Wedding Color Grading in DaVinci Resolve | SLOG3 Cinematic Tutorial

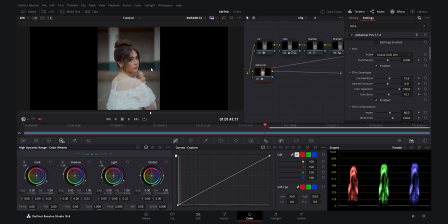(8:14)
So I add a little bit of a little touch of color boost, and then I will proceed to the I am not going to use the film compression. We do not have any blown highlights here, so we are good to go. I go to the expand, and I want to play with the black point.
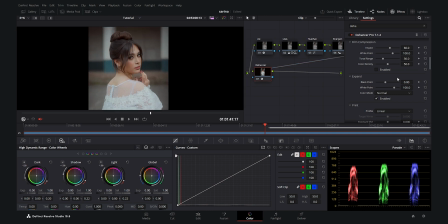(8:31)
I want to give it some contrast in the blacks. So for the black point, I will increase it to around 2, I think is good.
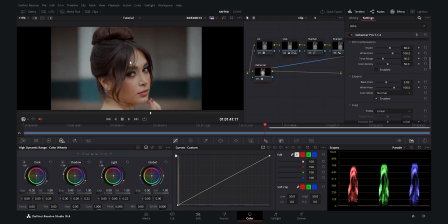(8:38)
And as you see, we have a much punchier blacks. It depends on your mood, if you want your blacks to be really contrasty or not.
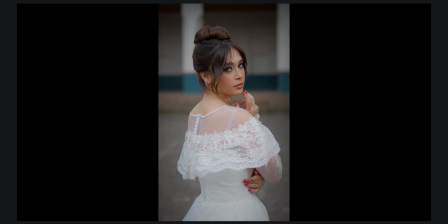(8:45)
I really like my blacks to be contrasty. So again, it depends on you.
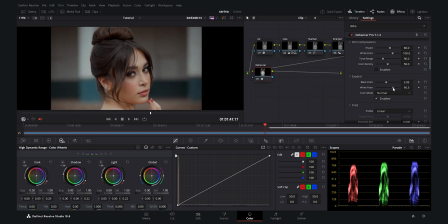(8:51)
And for our white point, I want to decrease it to make it a little bit brighter to around 96.
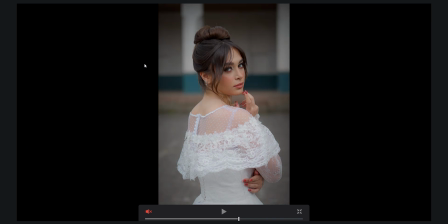(8:57)
I think it's enough. I do not want to go any higher. Just want to keep that moody look for the picture.
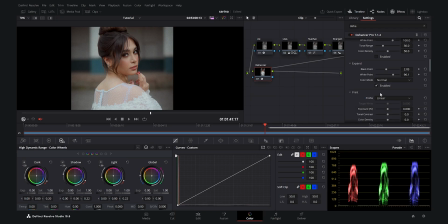(9:02)
Now the next tab is print. Here I play with the tonal contrast, and as you see, it adds a beautiful contrast to the midtones, and I really like this effect.
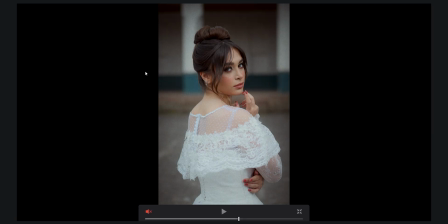(9:12)
And I always use it. As you see, we have a beautiful contrast in the midtones.
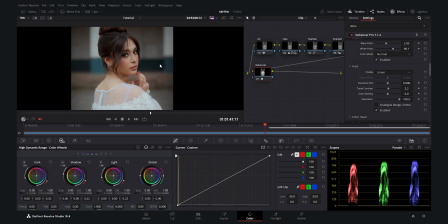(9:17)
It is really subtle and really welcome. So I use this effect. Now, here is the most important part, the color head.
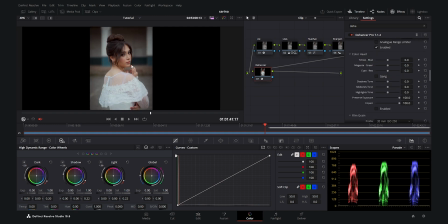(9:25)
I open the color head, and let me zoom out the video, and I enable it, and I want to give it warm look. So I will use my first slider and bring it towards the yellow. And I want to make it yellowish, and as you see,
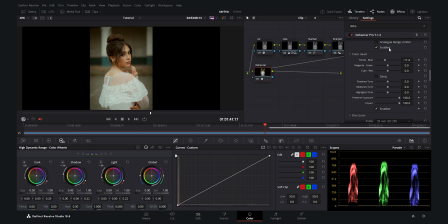(9:41)
it's not looking really good at first, because we have to play with the other two sliders too. I want to remove some of the greens from the picture, so I bring it towards the magenta. Now you see it is warm and it has a really brownish tint,
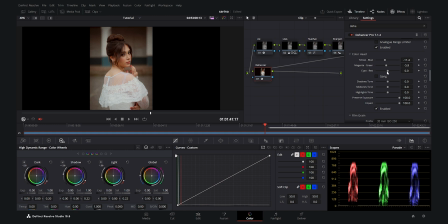(9:56)
and so I just want to remove some of the brown and red from the picture, so I bring it towards the cyan. And as you see now, you can see the how much this warm look effect with the yellow slider and combination of the magenta and cyan has affected the picture,
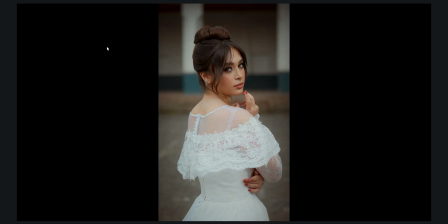(10:14)
and it made it really beautiful. I really like the vibe here. It has a really antique and classic vibe.
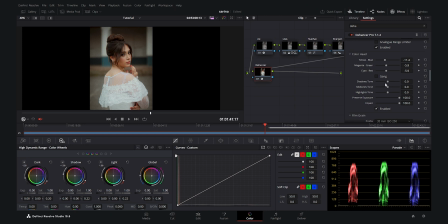(10:19)
Now we have also three other important sliders which make a huge difference, and I really love this feature in the enhancer plugin. I want to play with the tones, and as you see I play with the shadow tone. I just want to remove some of those yellowish parts from the really shadowy areas.
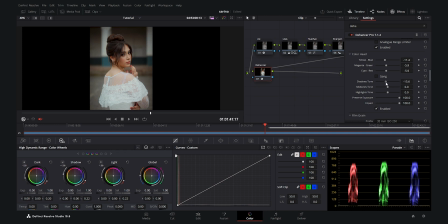(10:36)
As you see, if I bring it to minus, you see we add a little bit blue to some really shadowy areas. And for the midtones, again you can play with this. I want to make it warmer in the midtones, and as you see, if I increase this, we are adding yellow to the midtones.
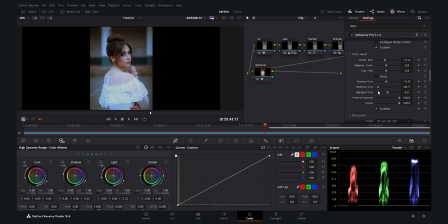(10:54)
You can play with it to see which tones it's affecting. If I'm not wrong, these sliders will affect the tones which has the most range here, and as you see we have the yellow and blue with the most changes, so these three sliders would pick that tone as a reference.
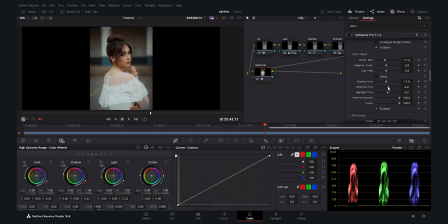(11:12)
And as you see, if I change the midtone, it's adding blue and yellow in the midtones. So if I increase it, I'm adding yellow, and I think it is really beautiful. It has a really subtle yellow tone in the midtones. And for the highlights, again I also want to add some warm to the highlights, some warm tones, the yellow tones.
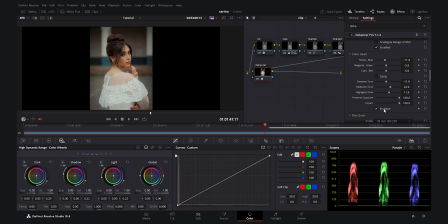(11:32)
And here we can see the before and after of the color head. It makes a really big change, and if I enable and disable the dehancer plugin, you see how much difference it made.
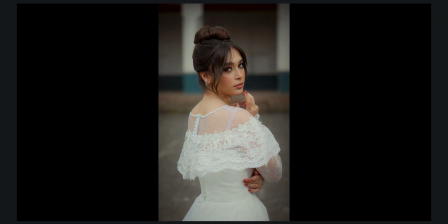(11:43)
It made video really antique and classic, which is really awesome for a cinematic wedding video.
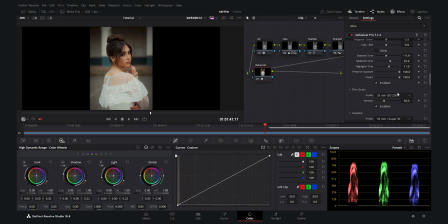(11:50)
Now we go down and we have the film grain. It depends on you how much film grain you want.
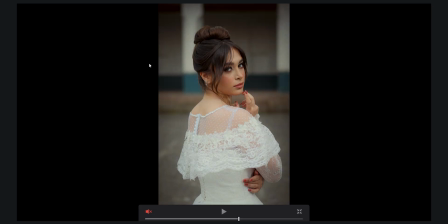(11:55)
I put it around 25. I do not add it so much, but again it depends on your liking and taste.
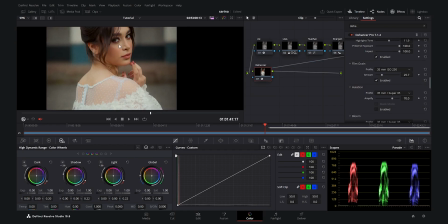(12:03)
And the halation, you can use it if you like. I do not want halation here.
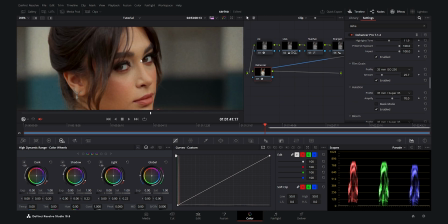(12:07)
If I enable it, it adds a red halo around the contrasty parts.
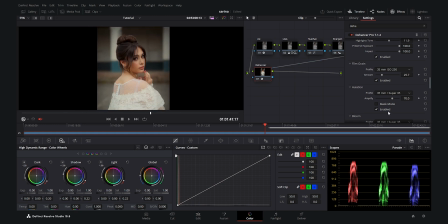(12:12)
It's beautiful. It depends on you if you want it or not. I do not use it, but I want the bloom effect. I really like this effect.